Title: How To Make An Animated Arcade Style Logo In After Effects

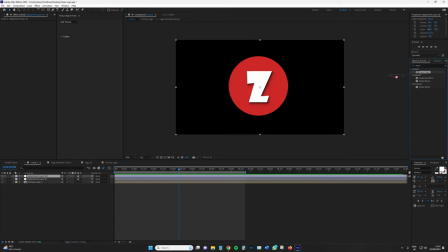[12:16]
So first of all, I'm gonna add wave warp to the top adjustment layer. We will be moving these adjustment layers about. I'll tell you what, let me just rename this. Primary effects.
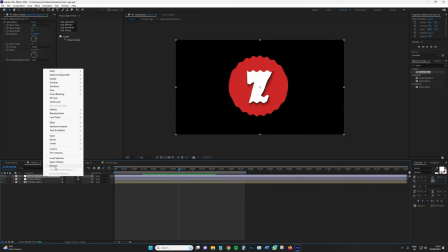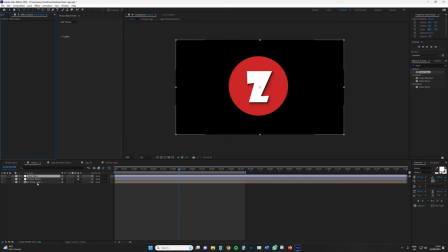[12:40]
And then for the time being, let's just put that there. Okay, so the goal here is to create a old school kind of arcade CRT screen. Again, we're not just gonna add a VHS overlay. So if I turn this off a moment.
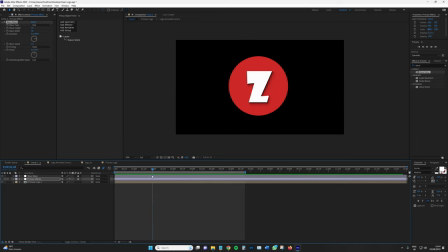[12:59]
So let's have a look at just about where the animation ends. Right about here. Remember what I said, you wanna sort of conjoin the animations onto each other. Okay, so we're gonna be starting from here with these effects.
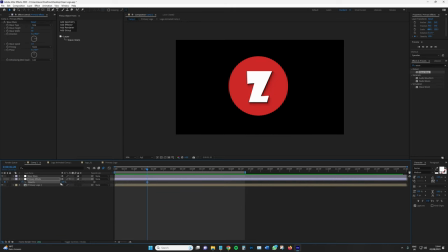[13:14]
And in fact, what I'm gonna do here is make an opacity keyframe a moment and bring that up there. So we're gonna officially start the arcade effects from here. Okay, turn this back on. Okay, so we're gonna change this to smooth noise and with wave height
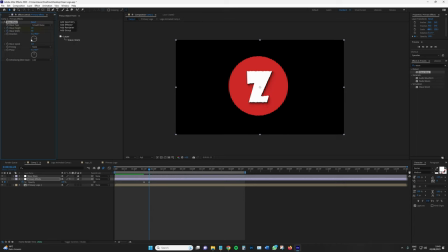[13:33]
and wave width, set a keyframe. And basically, we don't really want a logo to last more than 4 or 5 seconds, I think, for a gaming channel. So realistically, we're gonna end the keyframe up here.
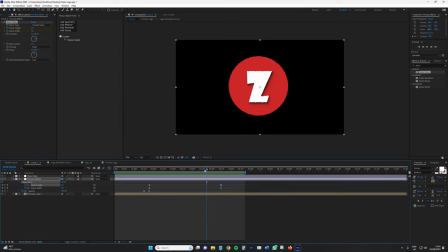[13:51]
So let me just go to U. Now the goal within this is to really sort of change the look, the parameters. So I'm just gonna start it on wave height 14, width say 560.
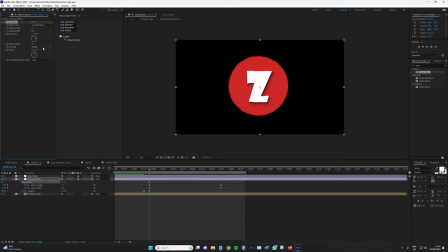[14:04]
I don't really want this to be moving as such. Okay, now let's go back to where we set those end keyframes for our endpoint. And we're just gonna sort of slightly 590. You see it's not like too much.
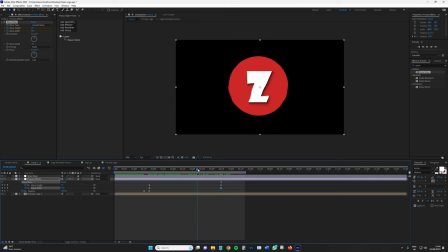[14:19]
And also, I don't know if you can already see it, but it certainly has that kind of old school Tally Jello effect or arcade machine. But that is just one of many effects. So let's add the next one. And we're gonna go to box blur.
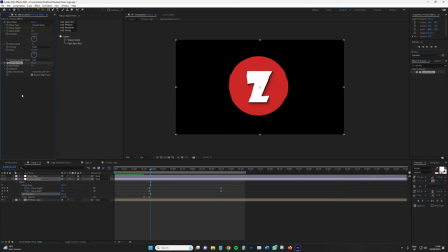[14:35]
Add this one. And again with this, go back to your primary keyframe. Change box blur to say, very minimal.
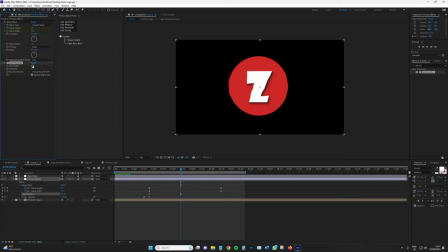[14:48]
And we're gonna go halfway with this one and change it down to say 1.5 and then go back up to 3.2. Just so there's a bit of variation throughout the movement of it. Back to the initial keyframe.
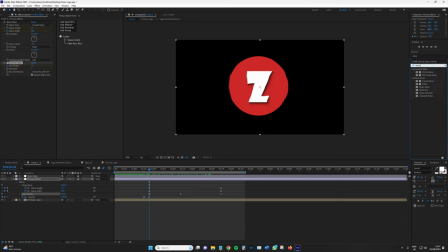[15:02]
The next effect we're gonna add to this adjustment layer is noise. I'm gonna bump this up to say 13%. Let's say 25. Set a keyframe, again, go to the middle. A slight adjustment, say 22.6.
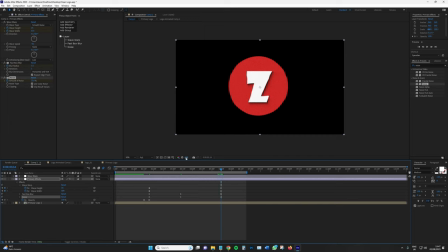[15:21]
That's a really random number, and then go to 26. Okay, back to the initial keyframe. Just press U so I can get all those back up. And the next one is the Phoenician blinds. Now this is a transition, don't worry about that.
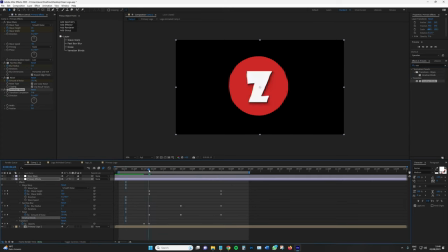[15:40]
Go back to the initial keyframes. Now for this one, we do need the direction. We just put the transition complete there. We need to transition across because it is sort of gonna be like those CRT lines. So that needs to be 90.
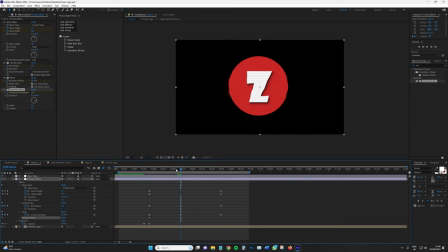[15:59]
Yeah, I think 2 is okay. Go to here and then say 2.8. And go back down to the endpoint. Transition complete would be 2. Okay, that's looking good. And then finally, we're just gonna add a glow and we're gonna bring the threshold up to 100.
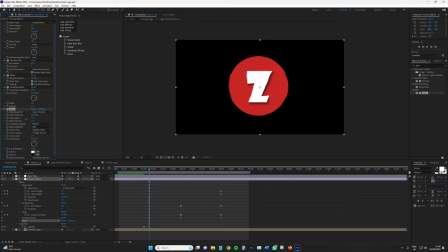[16:18]
So it's very minimal. And bring that glow radius down to say 6.
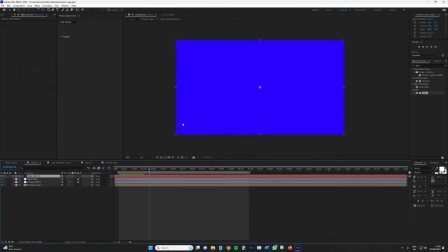[16:28]
Then we're gonna create a new solid. Bring that down just underneath.
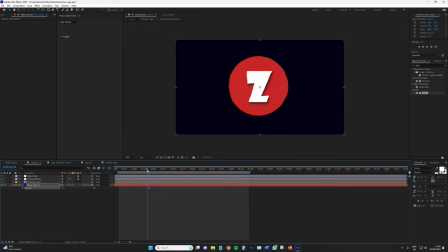[16:34]
Maybe opacity at 4, just to give it that sort of blue element of, we can just about make out the screen in the background. Okay, so that's pretty cool. Right, next what we're gonna do is create a new camera.
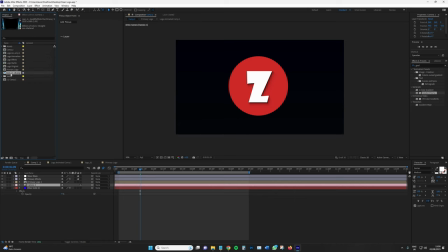[16:55]
Okay. And I'm gonna bring in this overlay that I picked up from FreePic, and it's the screen.
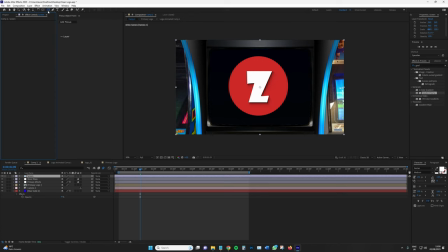[17:06]
And what I'm gonna do to this, because I do not like the look so far, layer new solid, turn this black.
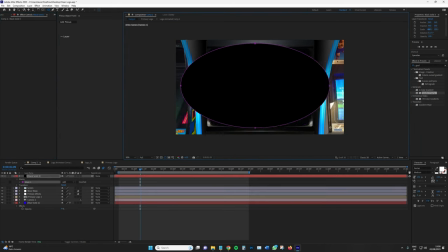[17:15]
Okay, just do a little bit of on the fly color grading, I think, guys.
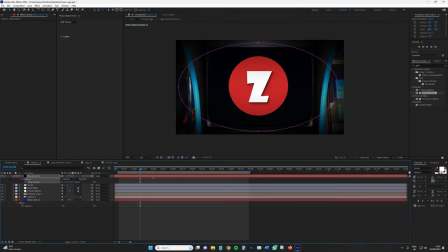[17:20]
Subtract, give that a little bit of a vignette, and lumetri color. And this isn't part of the logo itself, but I just want to sort of
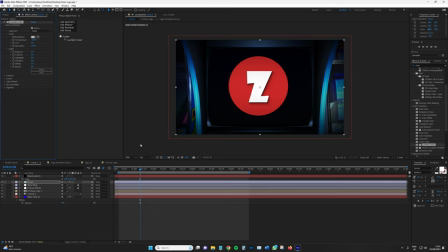[17:36]
adjust the balance of that screen. Okay, so now this is where the screen is going to be. In fact, this is way too big. But I'm just dealing with where I want that. I'm gonna parent that black solid to the screen. Now, I'm also gonna type
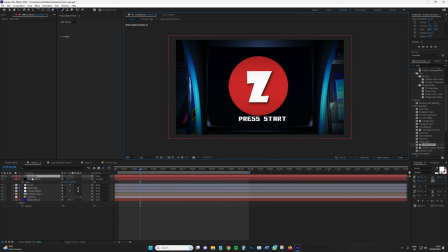[17:56]
press start, and I'm gonna position this underneath wave warp, and then go to primary effects, copy wave warp, and then adjust that to the wave warp adjustment layer. You'll see why I do that in a moment. Okay, we're gonna make the black solid a 3D layer, the screen a 3D layer,
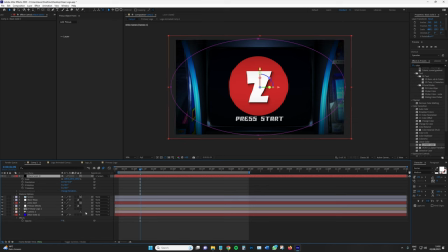[18:14]
press start a 3D layer, and the primary logo a 3D layer. Now, with the camera, we're gonna get to its position, and the goal is to zoom out, not too far,
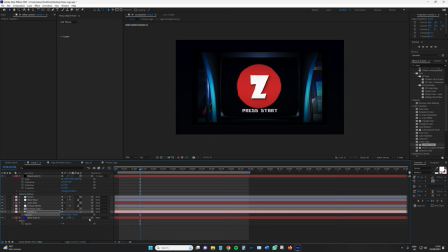[18:31]
just up until the point where the logo is not as large in the screen. Then, with the press start and screen, we're gonna bring this position out quite significantly.
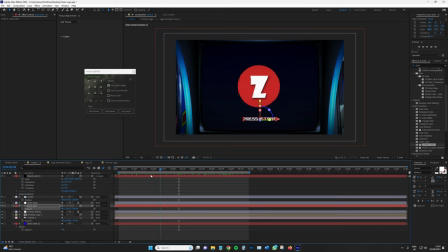[18:45]
Okay, so this is gonna be the end point of the logo. So kind of go to the primary effects and have a look where they kick in. I just want the end point to be right about by there, I guess. So we're gonna go to the camera, set a keyframe for its end position,
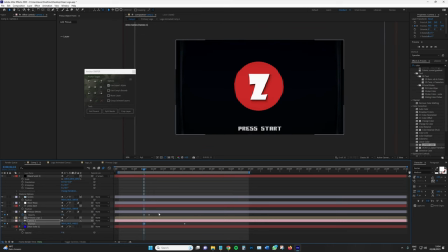[19:00]
go back, and we're just gonna zoom back into our starting position for the logo. Nice. I might be somewhat employed to bring the camera to be a lot quicker.
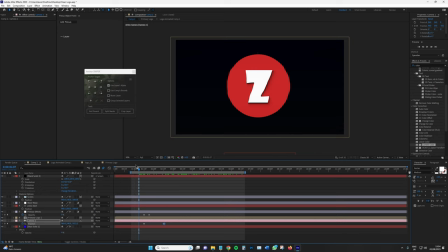[19:15]
Let's just have a look at what this looks like now. Shut this off.
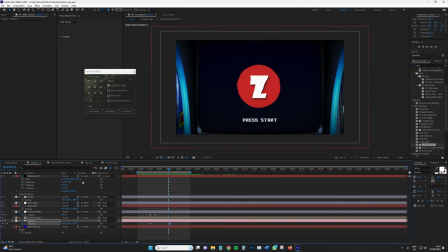[19:24]
Yeah, so we need to add one thing is add motion blur to all of this.
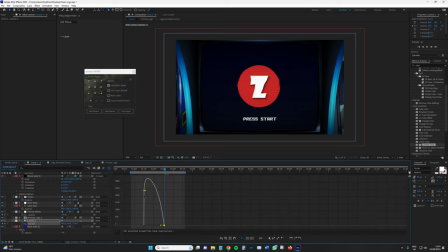[19:30]
And secondly, change that to an easy ease frame. Easy ease. Change that to an easy ease frame. And when you go into the speed graph, what you can do is with these pulleys, is if we pull that like such in that shape,
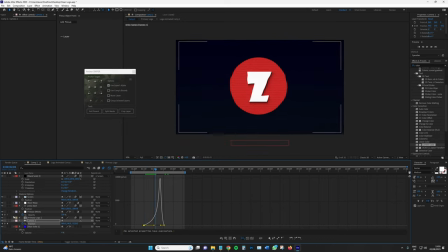[19:51]
what we should see is, I'll tell you what, I'm just going to turn off this overlay because it's slowing down my render preview. I want to see the speed of this. So we should get like a very sharp pull out and then a nice slowdown at the end.
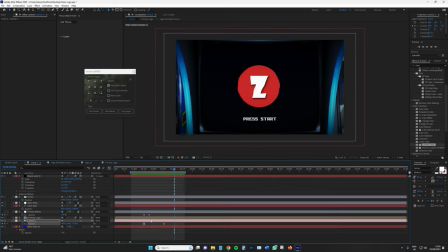[20:08]
Okay, that's fine, but it needs to be closer together. Not a little too fast.
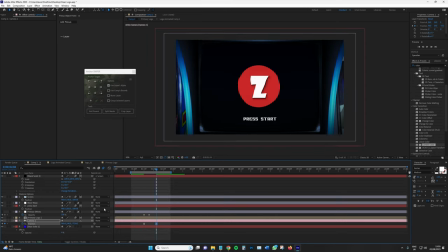[20:22]
Slight adjustment, let's have a look at this one. Cool, I would maybe even be more inclined just to zoom out a touch more just to see the screen. Okay, so the reason why we put the wave warp on a different adjustment layer is because we don't want it affecting the text too much.